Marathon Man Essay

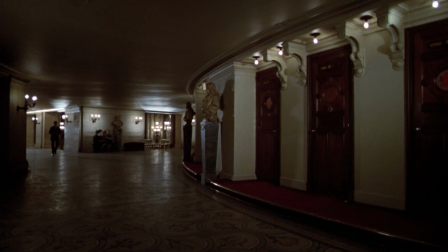[3:30]
The scene enhances the sense of paranoia by using mise-en-scene and forces the audience to experience it with him through editing and cinematography.
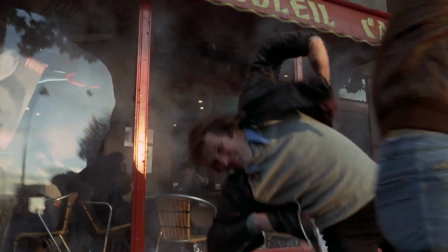[3:38]
The suspense of this scene is built on the backs of previous scenes, scenes, namely the bomb and the dead clerk, and its use of dark shadows to not only heighten the tone of the scene,
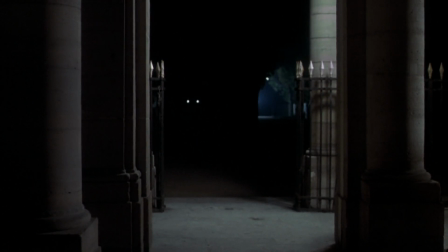[3:46]
but also to obscure details such as what exactly happened to Nikol and where the attackers could possibly be.
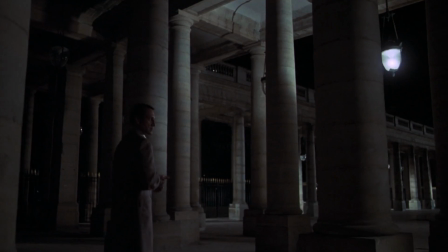[3:52]
The large columns present throughout the scene dwarf Dok in comparison and highlight outside forces closing in on him.
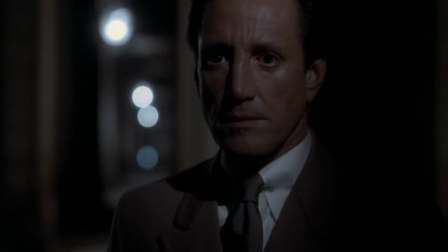[3:58]
When Nikol walks into the dark streets, we cut from a medium shot of Dok and then to a wide-angle shot of the exit Nikol just walked through.
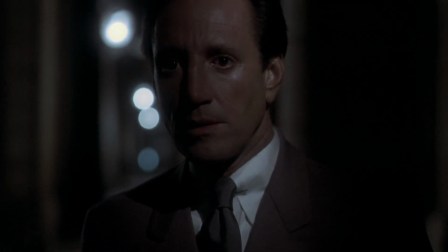[4:05]
Dok is literally and figuratively asking for a response from Nikol and the silence serves to build tension until that tension is released with the ball.
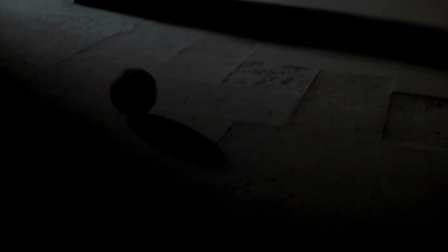[4:13]
The push into a close-up of Doc's face matches the motion of the ball, and the rest of the cuts back to Doc's face stay in this close-up until he runs away.
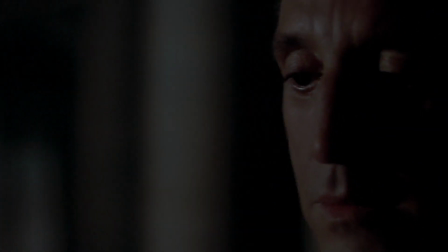[4:21]
With the camera now almost touching his face, the audience now feels the anxiety and panic Doc has after seeing the ball.
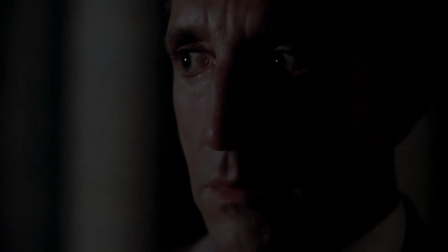[4:28]
It's a fairly simple, but effective technique of using cinematography to make an audience experience the emotions of the character on screen,
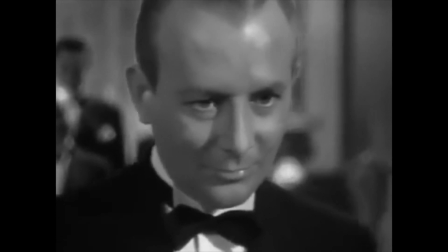[4:35]
particularly anxiety and paranoia. This contrasts beautifully with the scene from Notorious, where Alicia is shaking hands with all of Sebastian's Nazi friends.
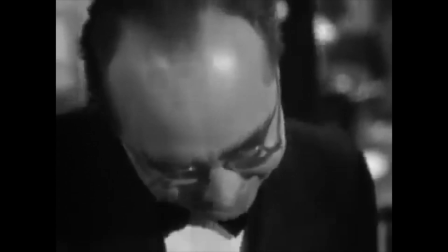[4:44]
We never get a shot like the push-in on Roy Schreider's terrified expression, because the entire shot is a POV shot.
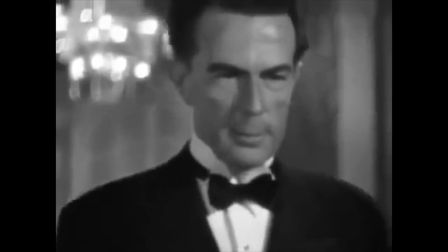[4:50]
The crucial difference between the two shots is, in one of them, we know the threat.
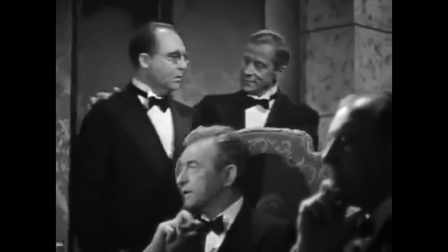[4:53]
We know they're all Nazis in Notorious, and what each of them could potentially do to Alicia if they discover her mission.
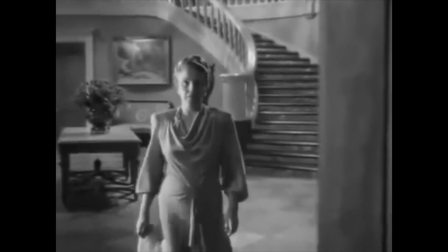[4:59]
In Marathon Man, however, we don't know what happened to Nikol. The way Notorious is shot makes the audience form whatever sort of emotion that Alicia is feeling in that moment, whereas Marathon Man shows you how Doc is feeling and makes you put two and two together as to why he feels that way.